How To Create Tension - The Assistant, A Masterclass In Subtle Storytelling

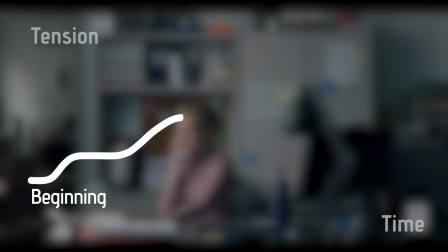Usually when writing a story, it's often advised to have your tension ebb and flow, perhaps like this.
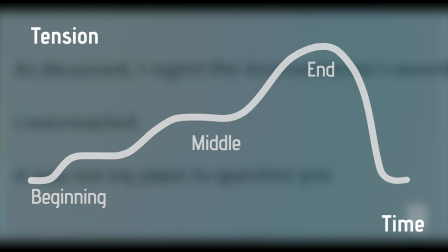This way you build drama without overloading your audience, whereas constantly building tension will wear out the viewer.
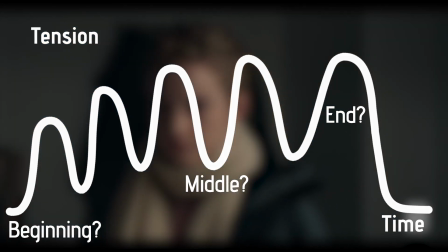And obviously rules are made to be broken, but the tension pattern in this film more closely resembles this.
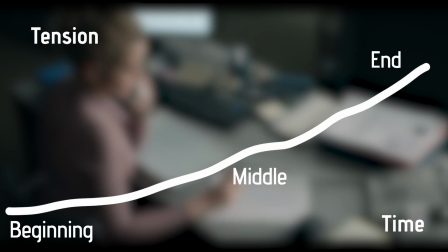A Rolling Stone review of the film had the perfect quote, which unsurprisingly was used in the trailer, and for me it encapsulates the whole structure of this film.
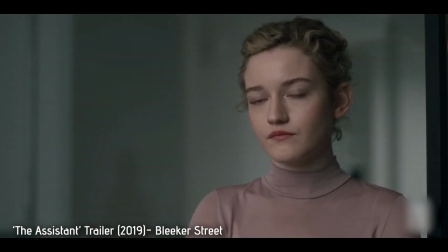Here and here, initial here, sign there. Do I need a lawyer or something? Do you have a lawyer?
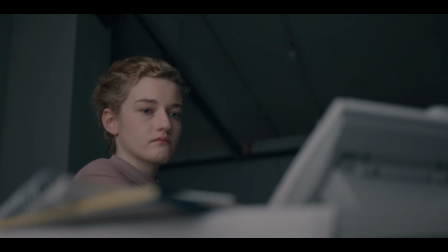Discrimination by 1,000 paper cuts.
Apart from one scene here or there, we rarely have huge moments of tension build.
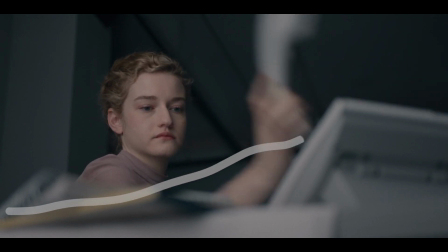Instead, Kitty chooses to have it increase steadily, ticking along in the background, almost going unnoticed.
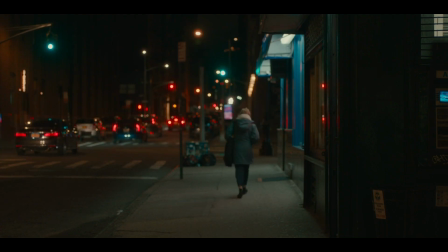So much so that by the end of the film you do feel troubled, conflicted, and emotionally exhausted, but perhaps you're not quite sure how you got there.
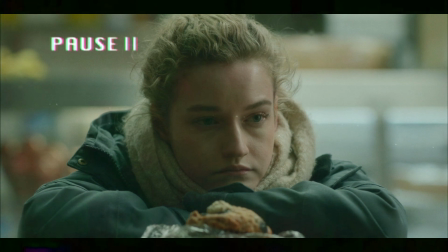But just feeling exhausted doesn't make for a gripping film, so what gives?
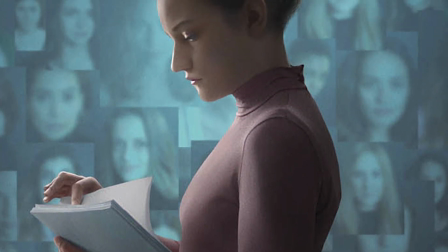Well, you may already know that the film has unofficially been dubbed the Harvey Weinstein film,
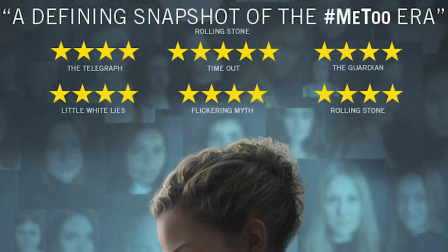and I purposefully haven't mentioned it till now because I think it's better not to know.
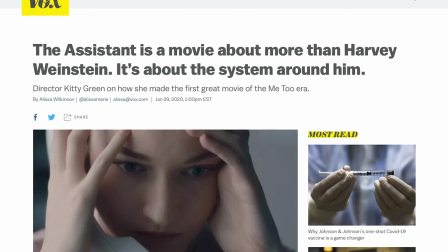I was lucky enough to watch the film in cinemas last year, and I knew nothing about the plot.
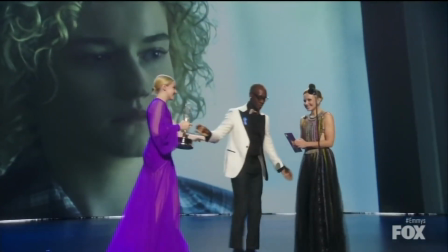To be honest, I'm just a big fan of Julia Garner's, so when I saw she was in this film, I just wanted to see it, so I went in completely blind.
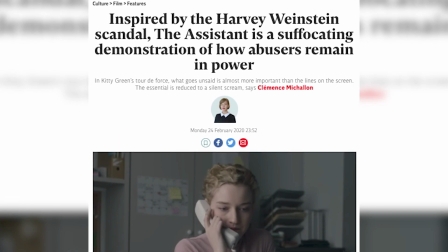Knowing beforehand that there is going to be a predatory boss figure may give you a feel for what is to come in the movie,
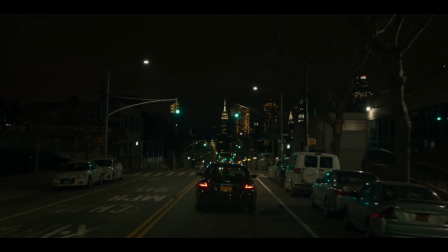but not knowing was fantastic because Katie Green does not hold your hand at all in this film.
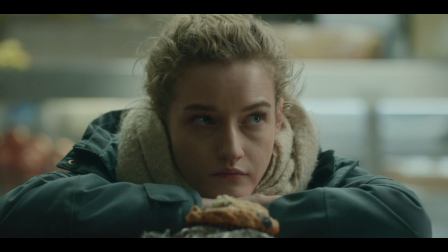There is nothing overtly obvious about what is going on until perhaps maybe the end.
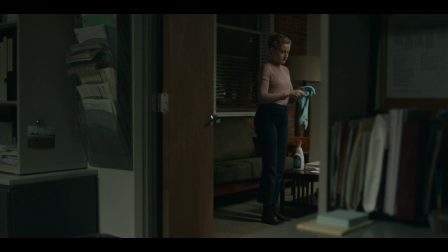And I don't think this is necessarily a bad thing, I think this is amazing storytelling.
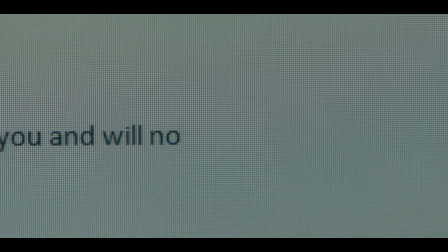Firstly, we never actually see the boss. He is a presence that looms over the film and over Jane, but we never see him.
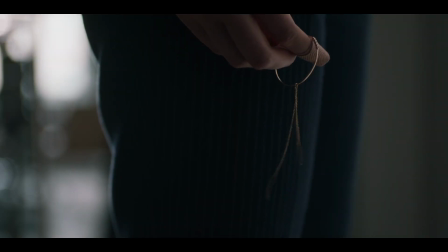We see an earring on the floor of his office, which is later picked up by a young female, and we never hear anything about it again.
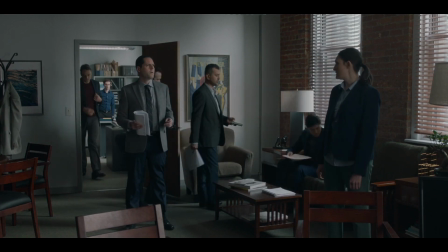We hear the production assistants joking about not sitting on the couch.
Never sit on the couch.
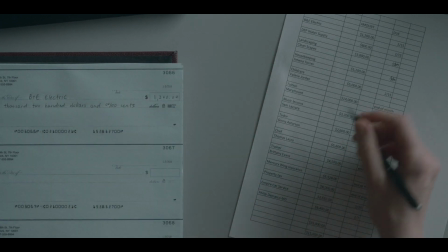And we're left to figure out why that is. And when asking about blank checks, Jane is told, ignore it.
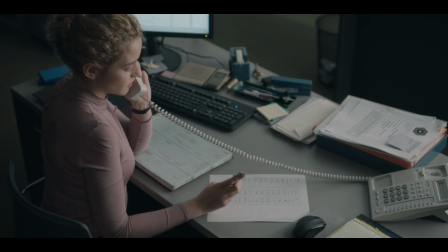Okay, and will he know what it's for? Yep.
Okay. and that's all we know about them.
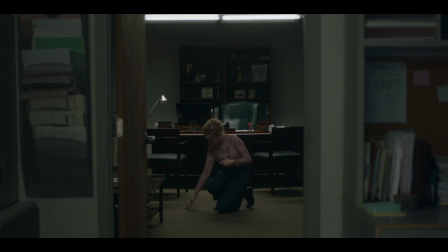Of course you can figure it out, but Kitty chooses to go with subtlety. Remember before I mentioned observational documentary?
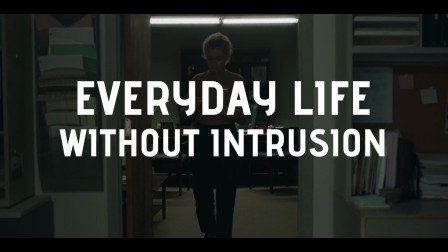Everyday life without intrusion. That's exactly what's going on here.
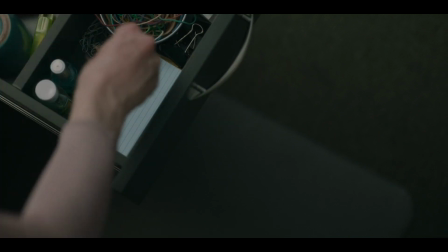Kitty gives us everything we need to figure it out for ourselves without needing this big pointy arrow saying predator here.
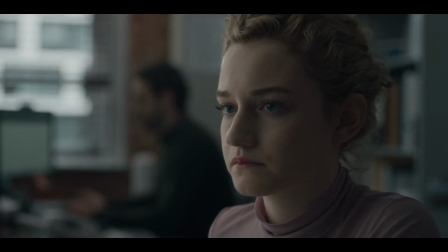The long, exhausting day is peppered with troubling instance after troubling instance,
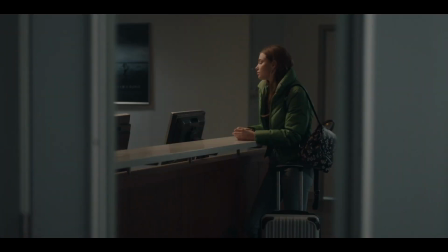and then a fresh-faced, seemingly underqualified young woman turns up from Idaho.
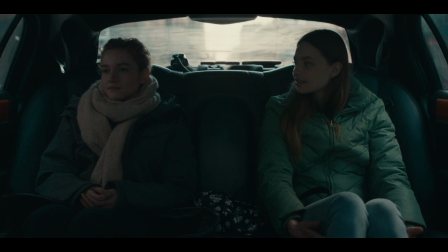She's a new assistant and is to be put up in a fancy hotel. A hotel we find out the boss has just gone to.
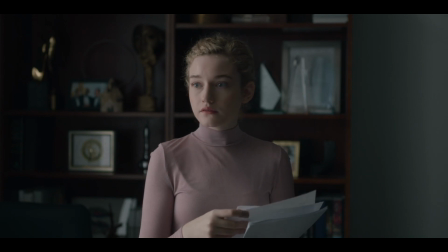Where'd you take her? What? The girl, where'd you take her? The Mark.
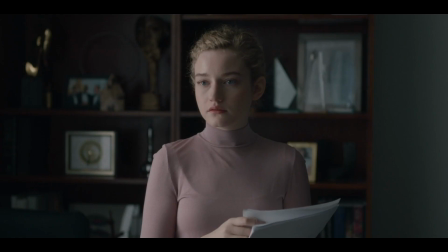Mark.
We know it and Jane knows it too. Something is not right here.
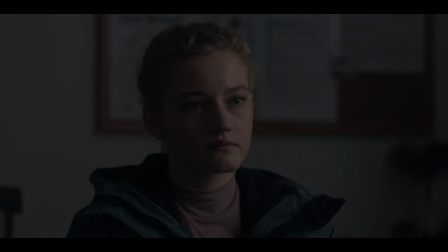And this is where we get closest to a traditional climax and where we get our biggest bump in tension.
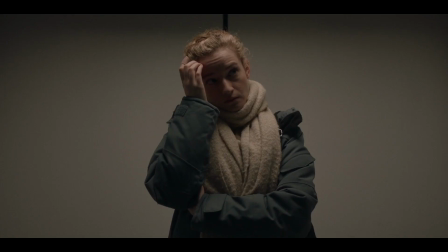Jane nervously heads down to the Human Resources Department to speak up about what she is seeing.
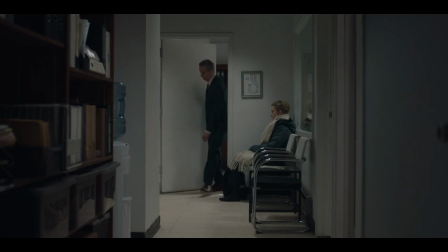The long shots feel even longer here. This is the first time the film gives us a chance to reflect on everything we've seen.
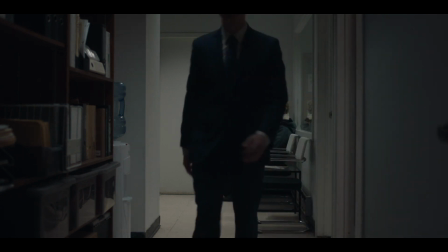We haven't jumped back into another task, we're just left to wait. And when Jane does enter the office, it really does feel like a safe space.
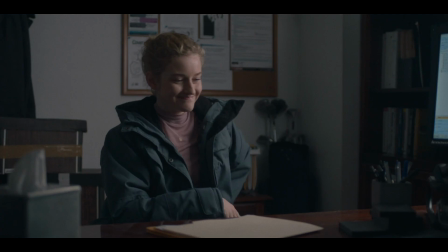Matthew Macfadyen's character Wilcock really feels like he is there to listen and help Jane.
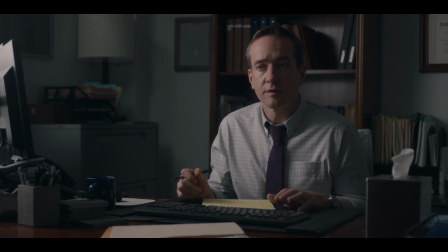Whatever's going on, you can tell me, that's what I'm
here for. Finally, right, the film offers us a glimpse of hope.
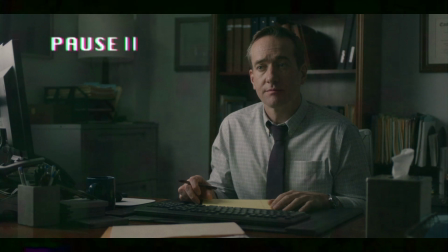But slowly, line by line, we realise the smiling exterior of Wilcock is covering up something much more sinister.